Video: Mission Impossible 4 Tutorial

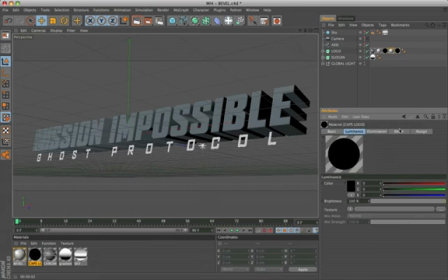[8:16]
We need the cap front and back, writing C1 and C2 on selection.
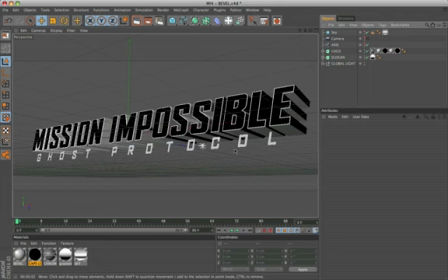[8:27]
For the slogan text, we have assigned a material with a gradient of luminance.
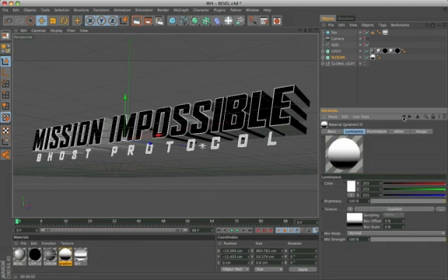[8:34]
Here is the arrangement of the color. In this way the slogan does not have a matte impact in our sequence.
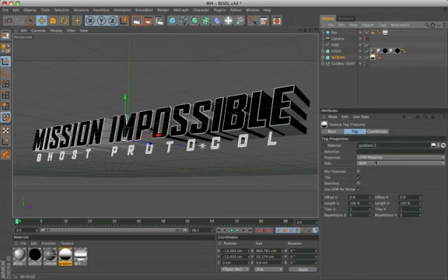Finally, the material of the sky map.
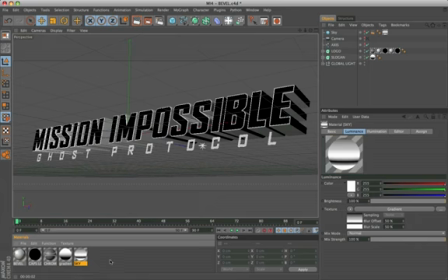[8:58]
Now before proceeding with the animation parameters, we need to change the document settings panel.
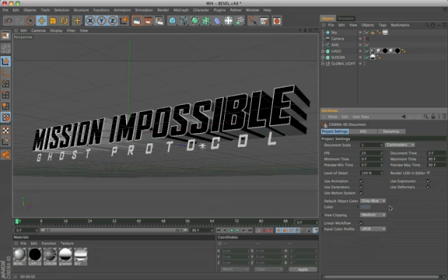[9:03]
Even in this tutorial as to Sherlock Holmes, to get a better result of lights and materials, we modify the color from gray-blue to 80 gray, disable the linear workflow, and disable also the color profile.
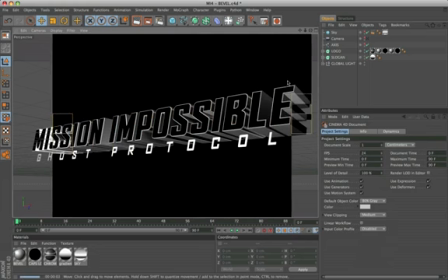[9:16]
View the result. Much better.
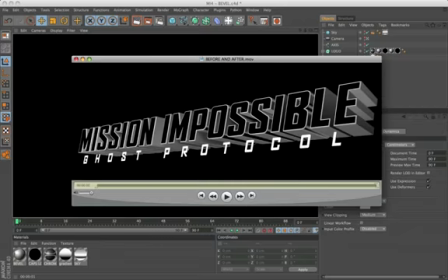[9:25]
Let me show you what is involved as a result of changing these parameters. Before and after. We have a darker gamma and engraved. This brings out the internal shadows best. The chrome material is definitely more intense.
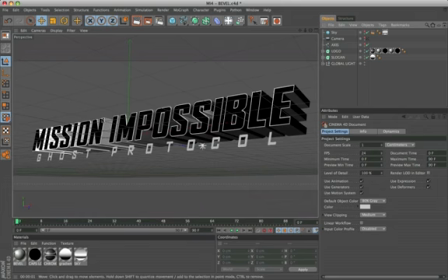[9:44]
You can still experiment with other settings of chrome materials and lights, to get the result as you like best. We proceed with the fourth step, the animation. The dynamics is very fast, 8 frames of duration, given that the entire sequence takes about 90 frames.
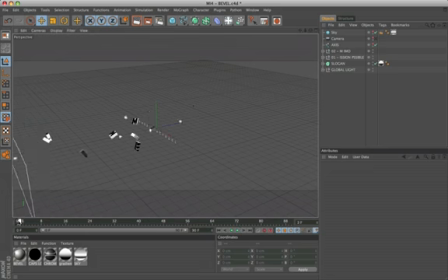[10:06]
I make you see better, frame by frame. It must be said, that the letters animation, is accompanied by the camera and lights. The technique used is that of Inception V2, where the letters move along the Z position.
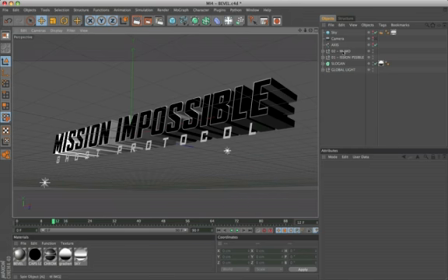[10:28]
I separated the letters M, I, M, O,
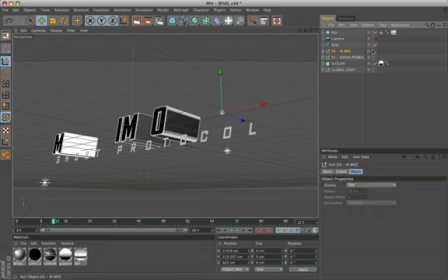[10:36]
and Ish and PS Sybil within random animation. The slogan has no animation, but will be revealed later, with the zoom and movement of the camera. Okay, we do a little refresher. The letters MIMO are inserted into a fracture.
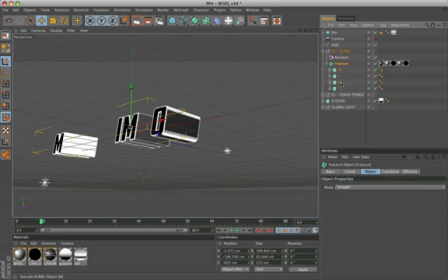[10:55]
That, thanks to the random effector, gives the start to the animation. In this case the fracture is set to straight.
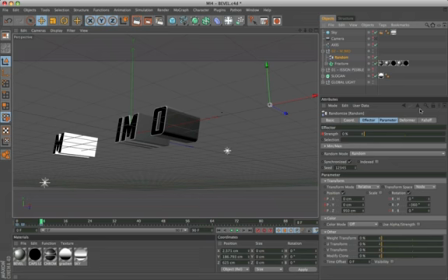[11:15]
We have only 3 keyframes on the random effector: 0, 2 and 8.
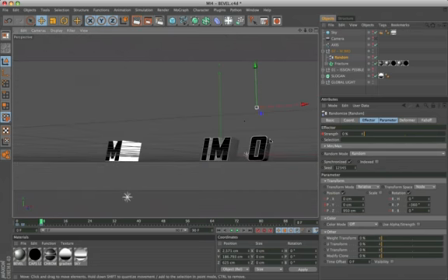Between 0 and 2 frames, we have these values. As in the original video, the letters are already present as early as 1 frame,
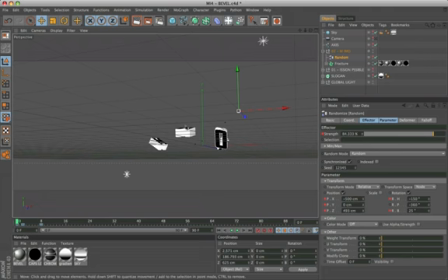[11:36]
creating the illusion that the letters go into the camera, but from 2 to 8 frame, with Z, 950, and rotation P-360, the letters lets back to create the logo.
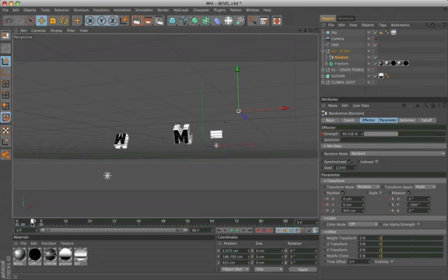[11:55]
Obviously, the slider that controls everything is the strength, from 100 to 0. This moving is strategic. First, because it does not reveal the type of animation. Second, because it creates an optical interference that makes the whole animation more interesting.
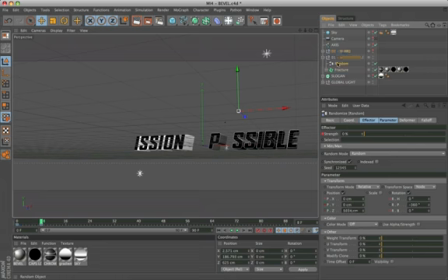[12:14]
Try this technique with a sequence with normal speed, you'll better understand what I'm saying. Same goes for the second group of letters that make up the logo with a tween from 0 frame to 8 frame.